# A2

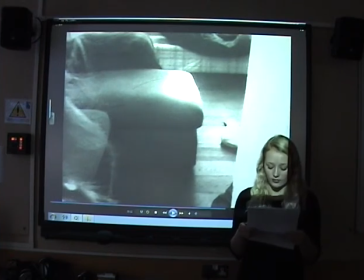This over-the-shoulder shot is a key convention of the psychological thriller genre, as it builds up suspense by putting the audience in the character's position. By doing this, they are made to feel the fear and anxiety that the character is meant to be feeling. This is a long shot, lasting for just over 7 seconds, which challenges conventions,
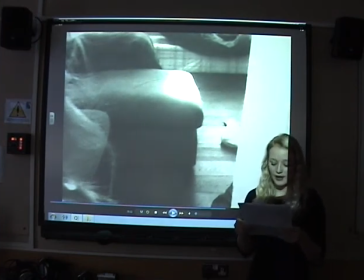but is used in order to prolong the suspense and therefore make the climax more shocking and unpredictable. We used a sound effect called dramatic piano for this shot, which was extremely conventional for the genre, as it was loud, dramatic and put fear in the audience, as it finally broke all the suspense that had been building up.
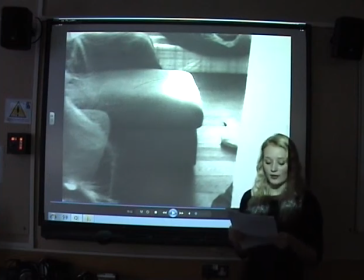The instrument that created this was a piano, which is often used for sound effects in psychological thriller films, such as The Sixth Sense and Signs.
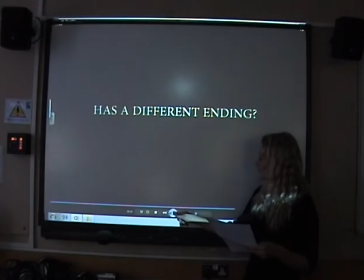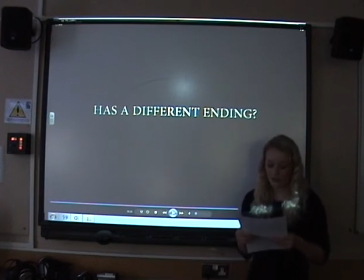This is a shot of one of the intertitles we created for our trailer. We use intertitles to weave the storyline throughout our trailer and keep the audience's attention. This is a convention of real psychological thriller trailers and can be seen in the teaser trailer for The Machinist.
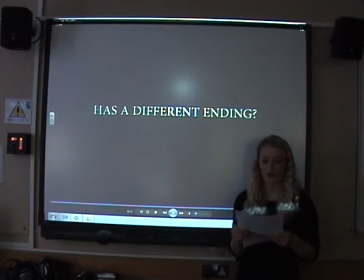The style of the font is also similar to the style of the font used in The Machinist trailer. It is effective for the thriller genre as it's simple and plain, which makes the audience process the words and the storyline rather than pay attention to the creative font,
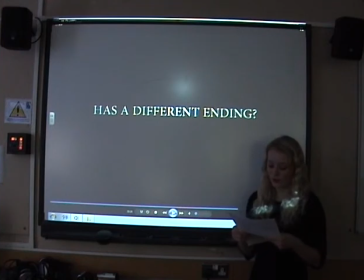which may occur in horror films where the storyline is not especially important in comparison to the atmosphere trying to be created. Again, the repetition of the colours black and white adds to the overall simplistic style. We used a zoom effect, which again is conventional for the genre as it adds to the tension and suspense.
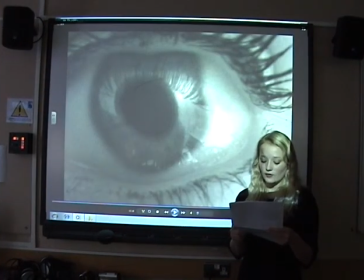This extreme close-up of an eye uses forms and conventions of a psychological thriller. Again, there is low-level lighting, and we have used an effect that distorts the eye, creating a spooky effect. The eye is a window into the mind, which therefore reinforces the importance of the mind in our genre.
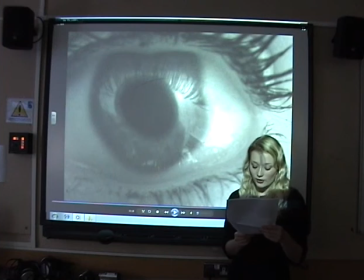The close-up of the eye can be seen in other psychological thrillers, such as What Lies Beneath.
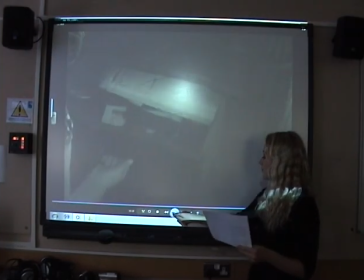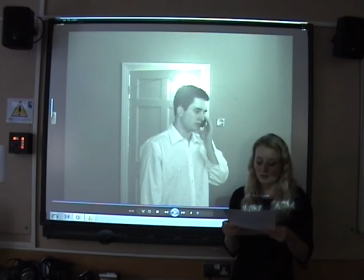Here we used another medium shot of the character John Parker. His character is represented as a conventional businessman as he is wearing a shirt and is speaking on the phone. As his back is turned away from the opening door, this shot highlights his vulnerability and adds to the tension as the audience can see something the character cannot.